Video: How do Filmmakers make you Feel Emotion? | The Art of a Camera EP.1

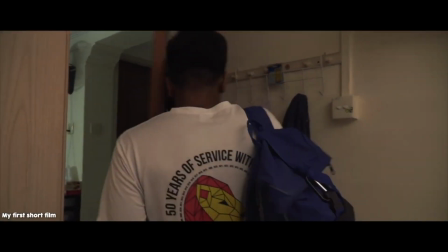(0:00)
Hello my friends, today we're going to be analysing a few filmmaking techniques that I feel are very important when conveying emotion through video or movies.
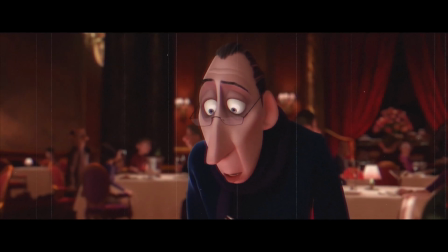(0:07)
How is it that video is able to make us humans feel emotion?
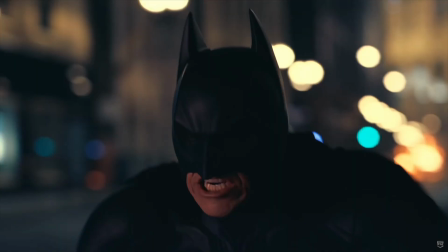(0:11)
How is it that a series of moving pictures can get us to cry, laugh, feel happy, or angry?
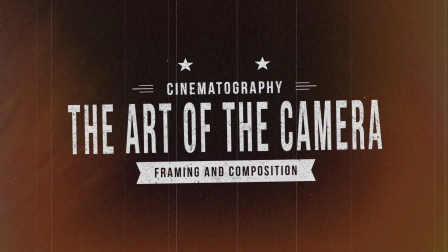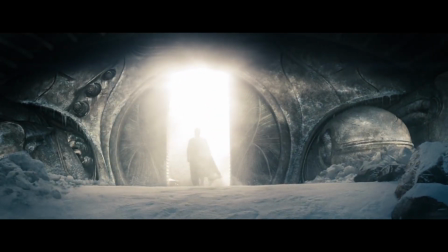(0:25)
Firstly, you have the music score, then lighting, and then most importantly, and the one we're going to focus on today, lens choice and camera movement.
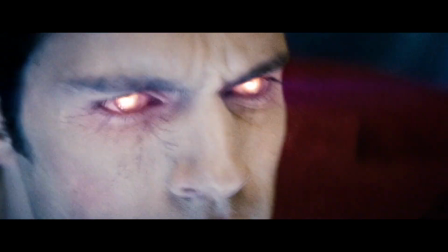(0:34)
Whether or not a shot is a wide shot or a close-up or an extreme close-up dictates how much of our attention is given at that particular moment.
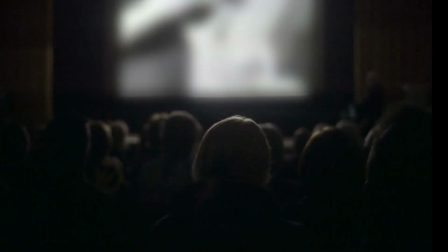(0:41)
Within filmmaking, you have a few common shot types. Firstly, you have an extreme wide shot.
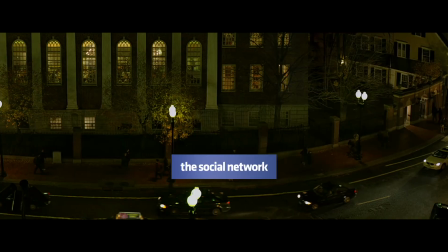(0:46)
This shot is the kind that is used to set the location, otherwise known as the establishing shot.
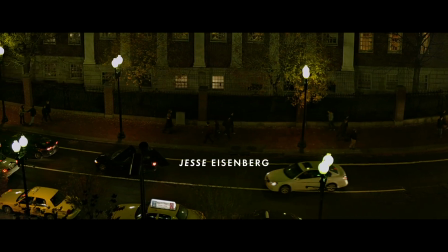(0:50)
Here you can see great landscapes and humans look like ants. Next, you have the long shot.
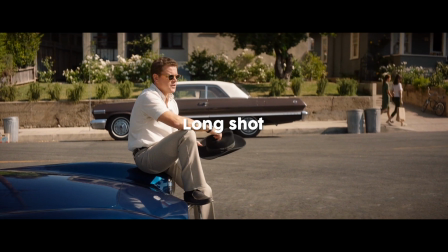(0:55)
This shot is one where you can see the whole human from top to toe. Don't get confused by the word long lens.
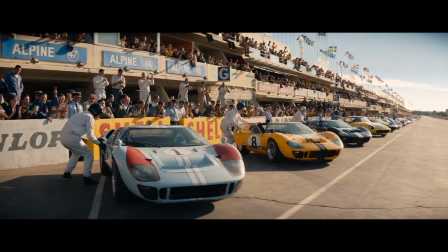(1:01)
A long shot is still technically a wide shot, although we use the word long to describe lenses where you can zoom in very closely that can help you get close-ups.
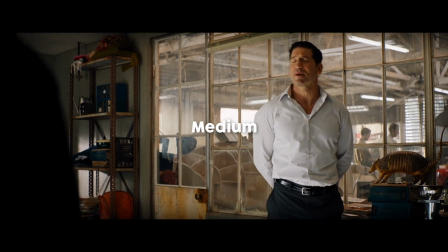(1:10)
Next, medium shot. Here is where things get a bit more closer to the character. A medium shot is one that is waist up.
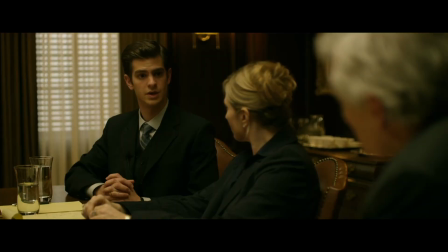(1:16)
Here we still have a bit of headroom left, but the frame is definitely getting tighter.
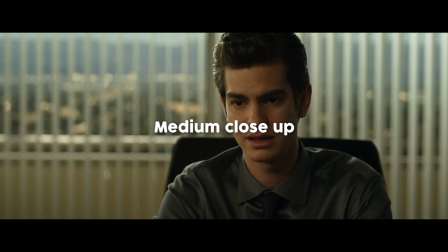(1:21)
By tighter, I mean closer, more zoomed in if you may. A medium close-up or MCU means that we can see the character chest up.
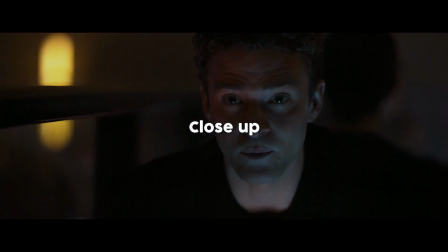(1:28)
Next we have the close-up. Now the shot is getting very emotional. You're right into the character's face and we can almost see every emotion in their face.
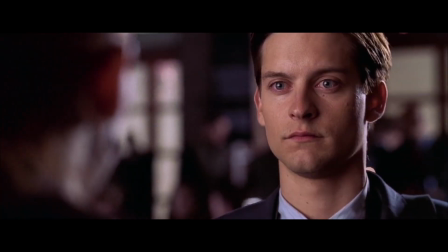(1:37)
Every nuance the character makes is visible to us and we can easily understand the exact emotion the character is feeling.
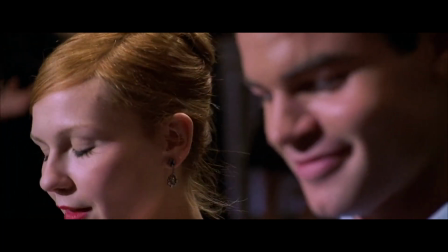(1:44)
Here the composition is just neck up. You can barely see the rest of the body,
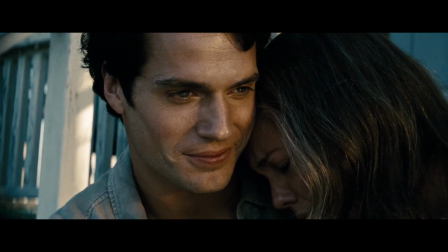(1:48)
and the main intention of this kind of shot is to get the audience to feel every kind of emotion in the character and make the character feel closer to the audience.
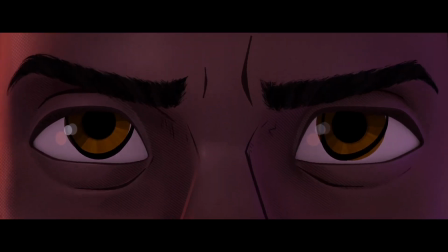(1:56)
Lastly, we have the extreme close-up. This captures extreme detail. This kind of shot is very niche and only has certain applications.
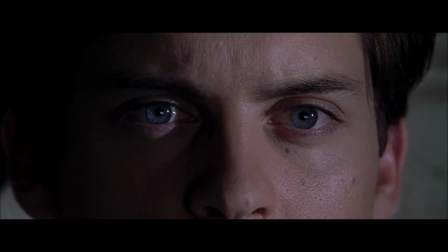(2:03)
This shot really digs out into the emotion and gives a displeasing feeling sometimes.
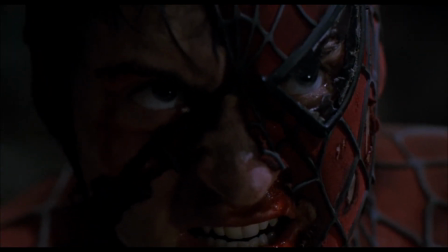(2:08)
The eyes are the window to the soul, and we can use extreme close-ups to advantage and express emotion within the character. Within a scene, there are many emotional moments that give the scene its flow.
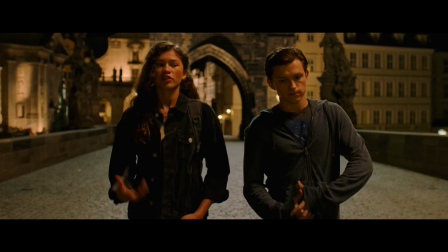(2:19)
At one moment it can be funny, and next absolute bloodshed. One moment could be pure awkwardness, and the next moment the characters are deep in love.
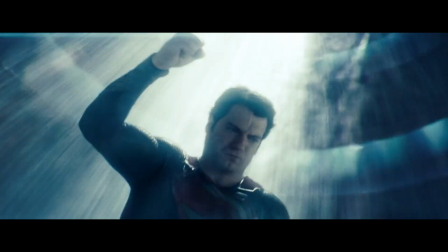(2:27)
We as filmmakers have to show this change in emotion in a gradual manner, one that is not too abrupt and allows the audience to easily register the emotion in a scene.
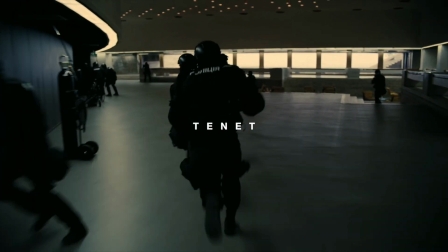(2:35)
Let's take a look at this scene from Tenet. In this scene, you have the protagonist and Cat.
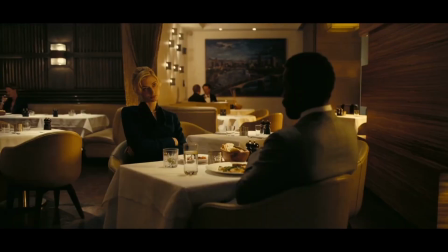(2:40)
They are at first cold towards each other.
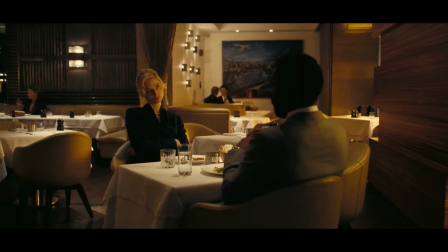(2:43)
TP is trying to get information out of her, but Cat is acting disinterested and does not want to open up to TP.
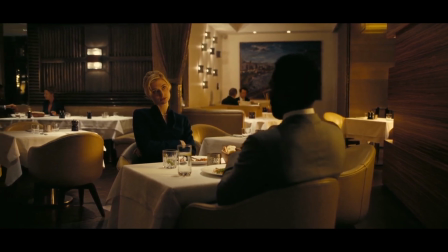(2:50)
In this moment, the camera is wide, far away from the characters, almost replicating the emotional distance between the two characters.
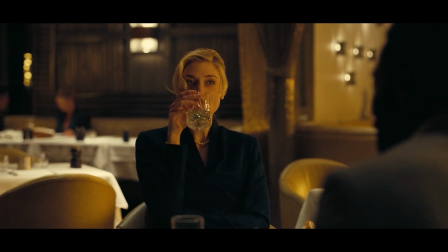(2:57)
As we move on, TP has some success in getting to know more info about Cat. Here, we move into a medium shot.
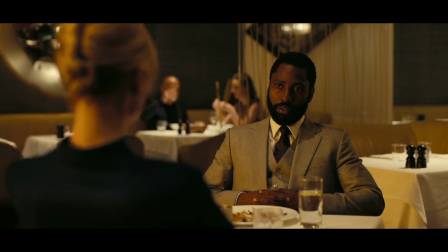(3:02)
The tension between these characters increases as Cat exposes more about her personal life.
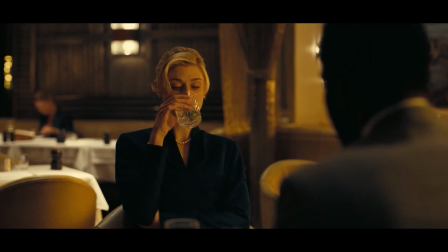(3:07)
Then you have these push-ins, where the camera slowly moves forward into the characters.
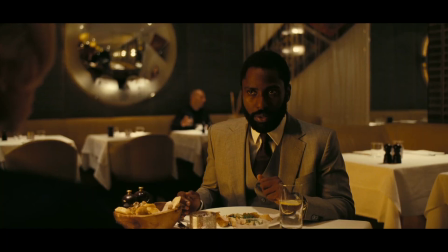(3:12)
Think of this push-in almost like a blade, going deeper and deeper into the characters.
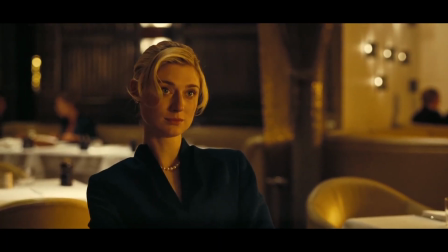(3:16)
Finally, we have this strong push-in onto Cat, and the emotional background music also starts to play.
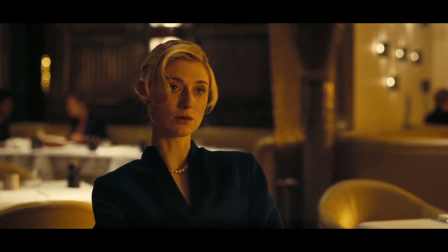(3:22) Drawing his hold over me.
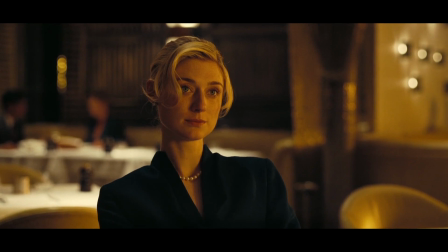(3:27)
Cat starts to tell a story, and we as the audience can sympathize with her. We feel close to her.
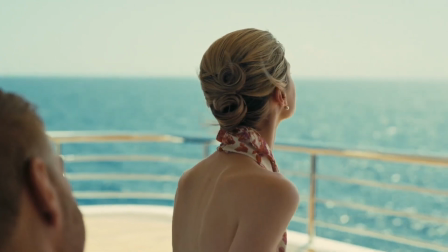(3:32)
We feel for Cat as the camera pushes in from medium shot into a medium close-up. We are getting closer to her.
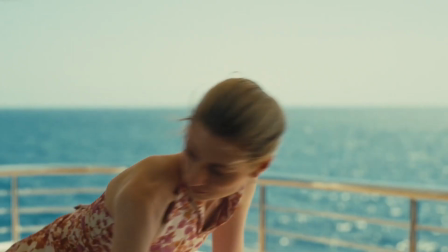(3:38)
We also close in onto TP, who is getting his information out of Cat, and is in return getting closer to Cat.
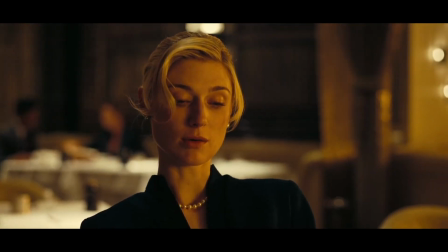(3:44)
We continue listening to Cat's story as it gets more and more in-depth and heartbreaking. Once again, the camera is like a blade, cutting into the character.
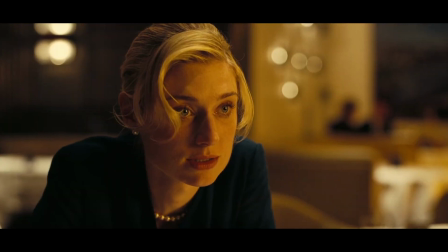(3:52)
Finally, we get a close-up where we can clearly see the emotion in her face, about to burst into tears.
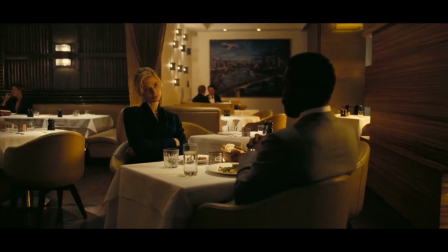(3:58)
Look at how far we've come just with camera movement alone. From being far away from one another to Cat opening up her deeper secret to TP, all while feeling natural.